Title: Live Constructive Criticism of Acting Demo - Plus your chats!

All right, that was the little acting reel there from. Let me get out of that screen here. So generally, a very, very good job, Jared. Is it Jared? Jared Leon, yeah. Generally, a very, very good job. And in fact, if this was like a class project, A all the way, right? I don't think there's anything. There's a couple things I will point out. We'll go through it again. We'll go through it again, basically shot by shot, almost. Maybe not shot exactly by shot, but we'll go through it again. Make sure, yeah, my audio's still good, right? But very good. And the thing is, though, I think if you ask 10 filmmakers, you'll get 20 opinions on what you can do with your film. Because so what I'm going to do here is we're going to go through it like piece by piece and kind of dissect a couple things maybe to look at and to review. Let me get my kind of screen set up here so I can see what you guys are saying, some of your comments. All right, let's jump back in. So again, like I said, very good job. Everything I'm going to say now is going to be hypercritical, super hypercritical. Do not take that the wrong spirit. You did a great job. I think the actors should be very proud to have that in their reel. I think everybody should be very happy to be involved with the project. But now it's going to get super hypercritical. Don't think that you failed in any way, because you didn't. You did a great job.
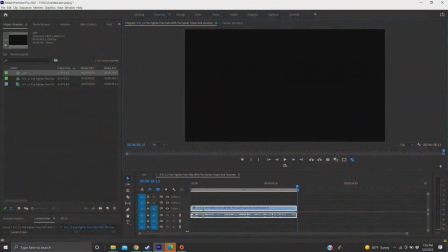(10:21)
It's fantastic. But we're going to get super critical. Put myself in the screen there.
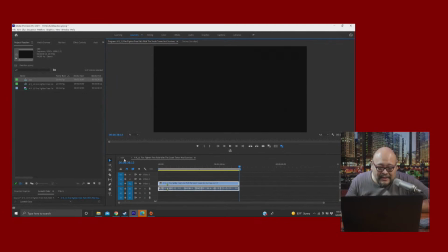(10:27)
So I got Premiere open. All right. So let's jump back to this guy. So first off, got to put a comma between 11 and 2001. I'd pick a different font than Arial. Ariel's just kind of. But yeah, you need that comma. I know grammar. I'm not a grammar guy.
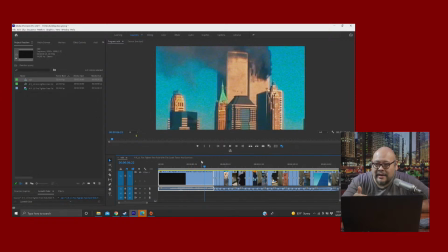(10:46)
All right, so the first thing I want to say is I generally do not like using footage of 9/11 at all for any kind of unless you're doing like a news report. Like to me, using the footage of 9/11 is just bad taste.
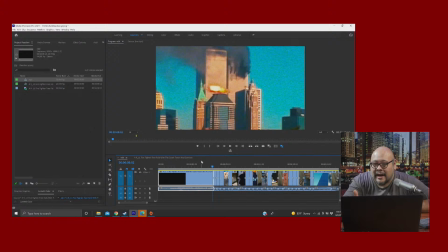(11:02)
Because literally that second there, you're seeing essentially hundreds of people die. And maybe because I lived through it. I was 19 when it happened, so I was pretty like I wasn't back in school at the time,
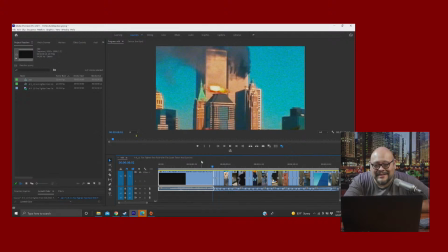(11:16)
but I mean I wasn't even awake because I was asleep during when this actually occurred because I slept in that day because school hadn't started for us. But generally speaking, like I wouldn't actually use the actual impact shot of 9/11.
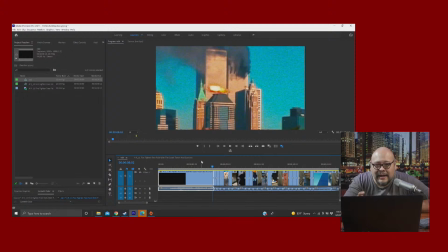(11:30)
That to me, like I'll be honest, like when I first saw that, it kind of like took me out of the movie. Like I didn't. It felt too emotionally manipulative. However, I mean, so the fire shots you could probably use.
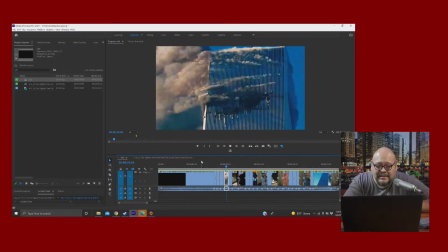(11:44)
I don't think it's so much of an ethical issue there.
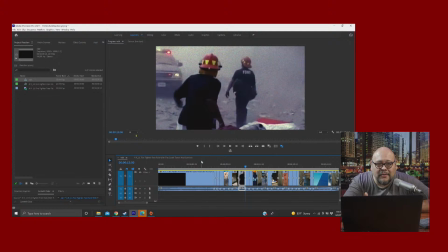(11:48)
It's just not a good look to start with a shot of people actually dying. Um, that's just not a for me. I wouldn't go that route.
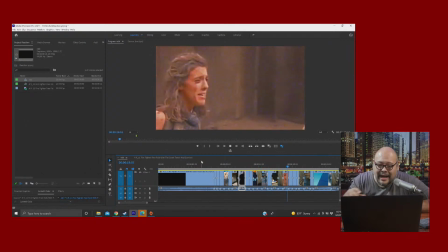(12:01)
And so I turned down the audio a little bit so you can kind of hear me talk, hear me yabber. All right, I'm gonna maybe make the screen a little bit bigger here.
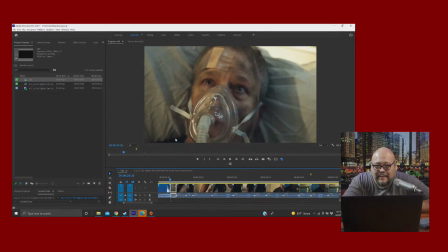(12:11)
Again, I don't know the falling tower. It might be it's a little bit over the top for me.
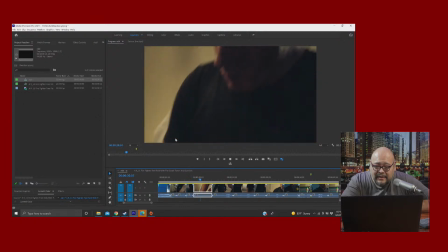(12:20)
Okay, so a couple things to note about. It's a little cliche pulling the IV drip.
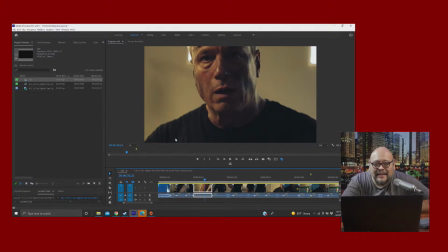(12:28)
I mean, I don't think. I think if you did that in a hospital, they'd be rushing over. Another thing, and this is I know this is two-person crew and all that, but and it is an acting reel. It's not really part of a larger film. But no hospital after 9/11 would be that barren.
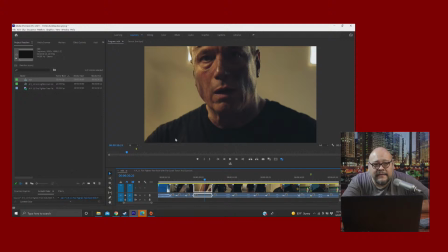(12:45)
So I mean, maybe what you can do if you were trying to do this on a bare minimal is maybe reduce the set as much as you can, make it a tight, confining space, and maybe put a lot of like background noise. Because after 9/11, I mean, it would have been crowded.
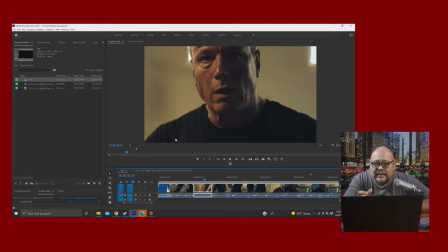(13:02)
It would have been busy in that room.
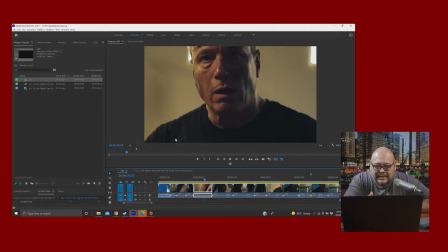(13:05)
It wouldn't have been as empty as it is here. And I think, again, pulling something out of your arm would have triggered that machine, and the doctor would have came like, "What the hell's going on here?"
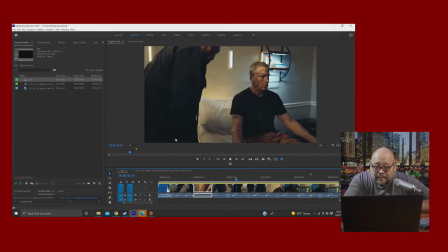(13:15) How are you doing? I'm fine.
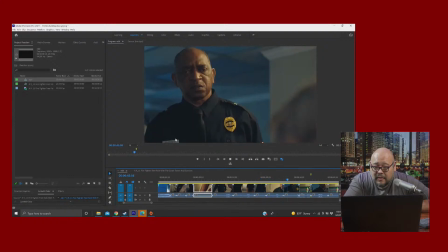(13:22) What happened? One minute I was walking down.
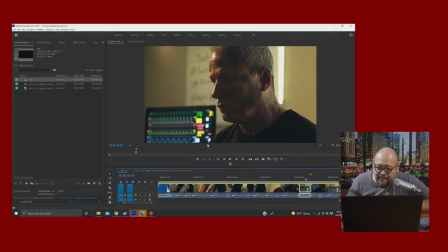(13:27)
So a couple of these things here, I think what happens a lot here, I think what you've kind of fallen in the trap of this ping pong table tennis back and forth shots.
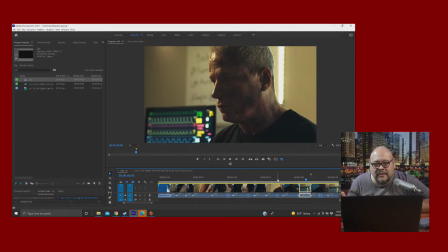(13:40)
A lot of times you'll see is you'll cut to the opposite angle when there's really no need to cut to it, or if the interest is not really there.
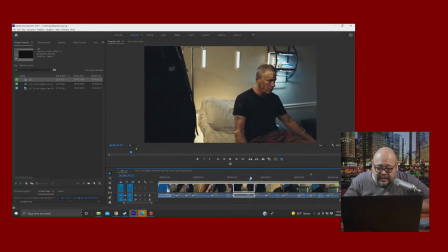(13:47)
This is kind of happening here. Although we see we have some action there.
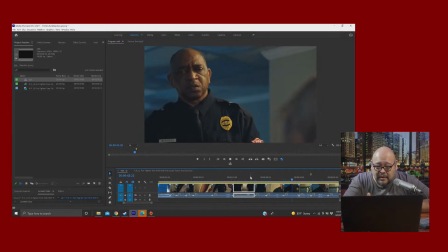(13:55)
He's recognizing his movement.
One minute I was.
But there's really nothing.
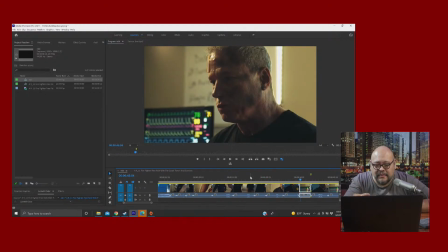(14:01)
The actor doesn't really give you anything there to justify that shot.
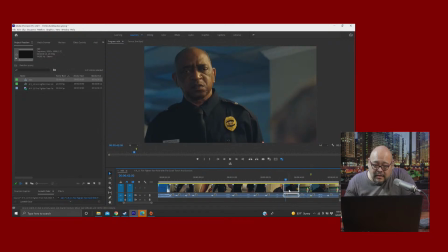(14:06)
In fact, it feels like.
What happened?
Or you can even just tighten that up and just shorten that shot.
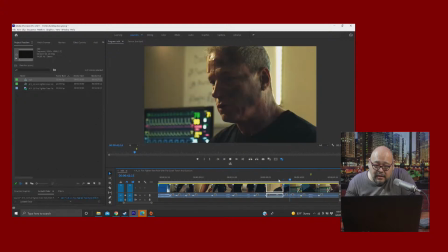(14:16) I was walking down.
Unless I must have screwed up the audio, but I feel like that shot there isn't quite necessary.
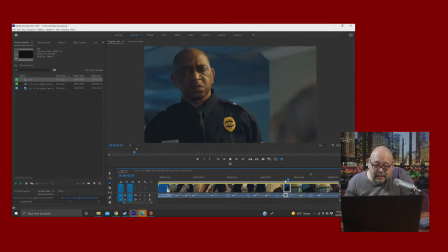(14:26)
Let's see if that works better.
One minute I was walking. What happened?
I'm butchering it.
One minute I was walking down.
I'm butchering that, but the point is that particular reference shot to him, I wouldn't necessarily use it.
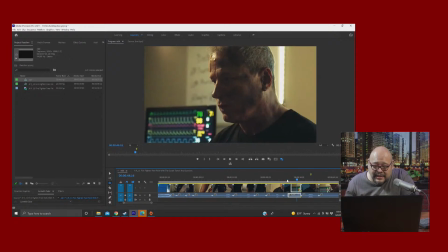(14:40) One minute I was walking down.
And then we've got this issue. I've noticed this in a couple of your shots. Is this background, the panel here? Just watch out for some. It's the sync is not with the camera, and you can adjust that. You can fix this in post. It's a little bit of a pain.
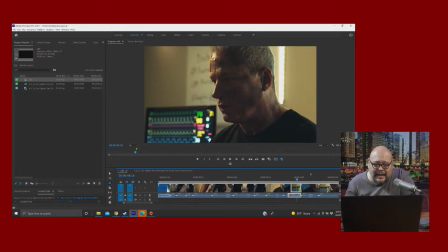(14:59)
There is a plugin I believe by Digital Anarchy that handles that kind of frame stuttering. But luckily, the actor doesn't cover the screen too often.
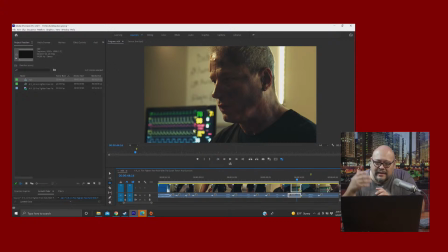(15:11)
You can probably just rotoscope it. Again, it's a really, really it's what should I say? It's a little bit of it's a lot of work to fix this thing. I notice you don't have that stuttering screen throughout the.
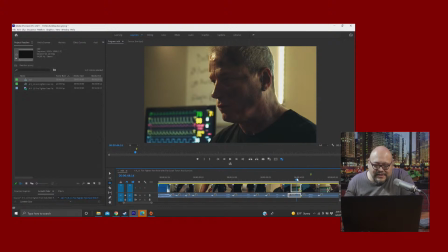(15:28)
But anyhow, well, just make note of that.
Stairs. What do you remember?
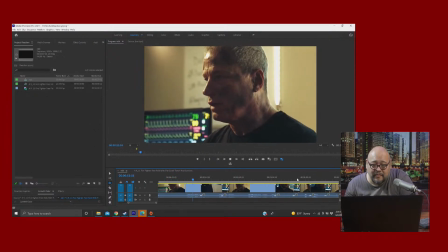(15:38) I was talking to Tom. Me and the guys were on the 14th floor.
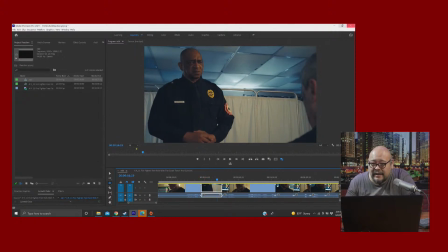(15:44)
See, again, another shot here that I don't think you necessarily need to cut back. I think the sound's just a little too low. Let me pull him up a little bit more here. I just think this shot's...
Talking to Tom.
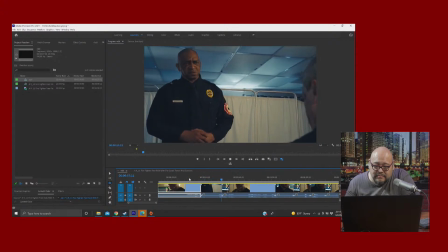(15:56) Me and the guys were on the 14th floor. There were 12 people with us I just don't think that's really necessary. who worked in the building.
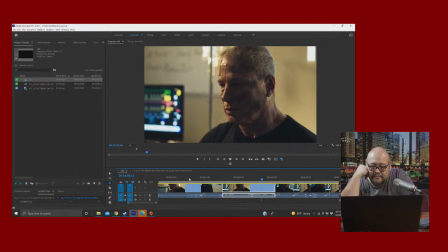(16:07) I remember a loud noise like an explosion that didn't end. It got louder and louder.
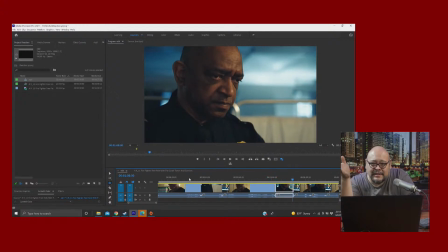(16:13)
See, that's a reaction shot that because he was actually giving an emotional cue.
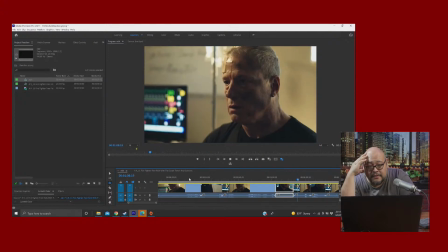(16:18)
So that's a reaction shot that actually works.
Jed, the tower came down.
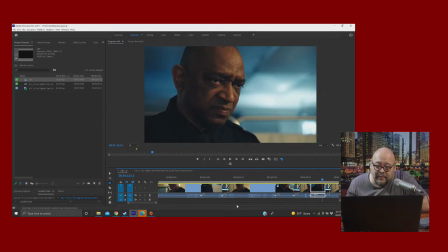(16:25)
Here's a situation too where maybe you would have just kept it on him this whole entire time.
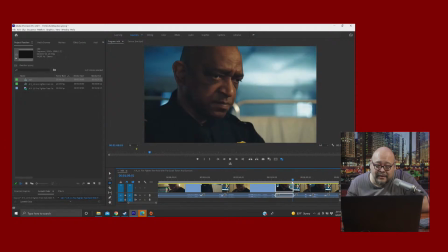(16:29)
You don't need to see his react because he's not reacting to it at all. Just leave that shot in there.
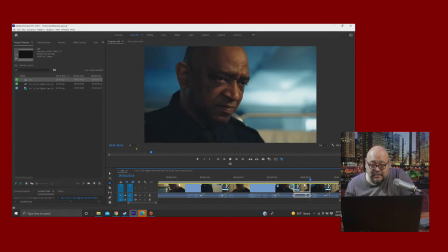(16:36) Jed, the tower came down.
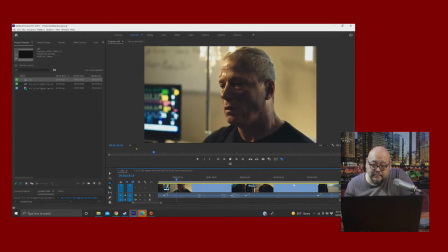The tower came.
I would have tightened that. So, like, if you would have gone to down. And again, this might be a taste thing, but I would just shave off like a half a second on that.
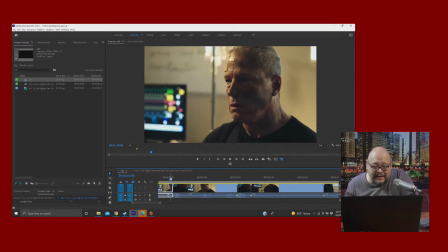(16:58)
And this might be just my taste coming in.
The tower came down. The tower came.
It just feels like the pause is too pregnant.